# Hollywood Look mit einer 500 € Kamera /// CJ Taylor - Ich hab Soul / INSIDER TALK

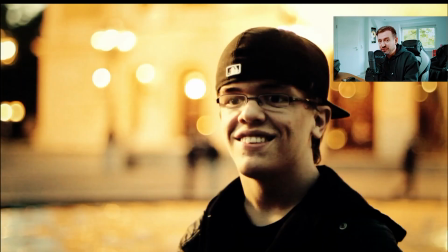12:34 Für alle die jetzt Hafti und Echo Video ich angeschaut habe, habe ich erzählt, dass wir Sascha Urlaub fast in jedes Video damals eingebaut haben. Und ja, hier ist Sascha auch dabei.
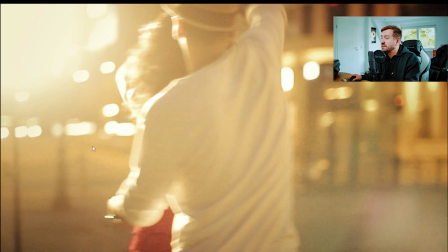12:47 Hier ist übrigens keine Sonne. Also die Sonne war da. Das war Sonnenuntergang. Aber wir haben das komplett noch mit einer zusätzlichen Lampe imitiert.
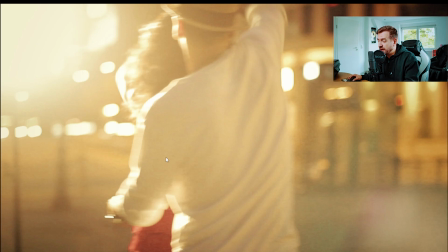12:59 Beziehungsweise nachimitiert. So dass man zum Ende des Videos so einen warmen Sonnenuntergang-Look hat.
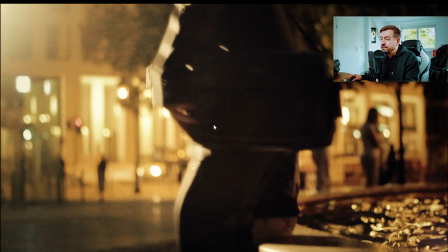13:07 Also das Video hat generell einen warmen Look, aber dass man ja in Sonnenuntergang halt das Video
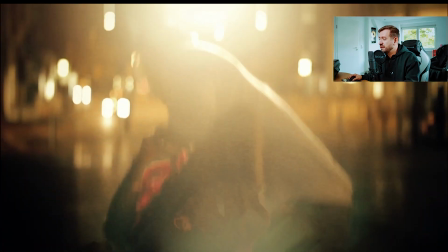13:20 abschließt. Da sieht man, dass das eine Lampe ist.
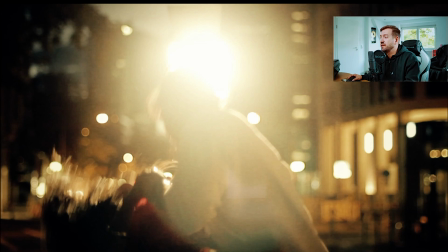13:24 Ne? Das ist ein Panel und diese Valemax-Optiken haben so krass geflärt, dass das wirklich wie eine Sonne ausgesehen hat.
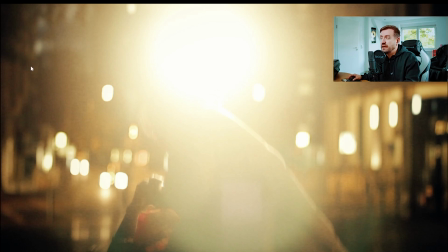13:33 Also man hat nicht mal Pixel oder irgendwas gesehen oder die Form von LED-Paneln. Das war's von mir für heute. Schreibt gerne in die Kommentare, ob das Video euch gefallen hat, ob unser Abenteuer in Frankfurt euch gefallen hat, ob euch die CGIs von 2011 von Street Cinema gefallen haben. Ich freue mich über jedes Kommentar von euch. Like dieses Video, abonniert diesen Kanal, aktiviert die Glocke. Und wir sehen uns nächste Woche wieder. Ein schönes Wochenende euch.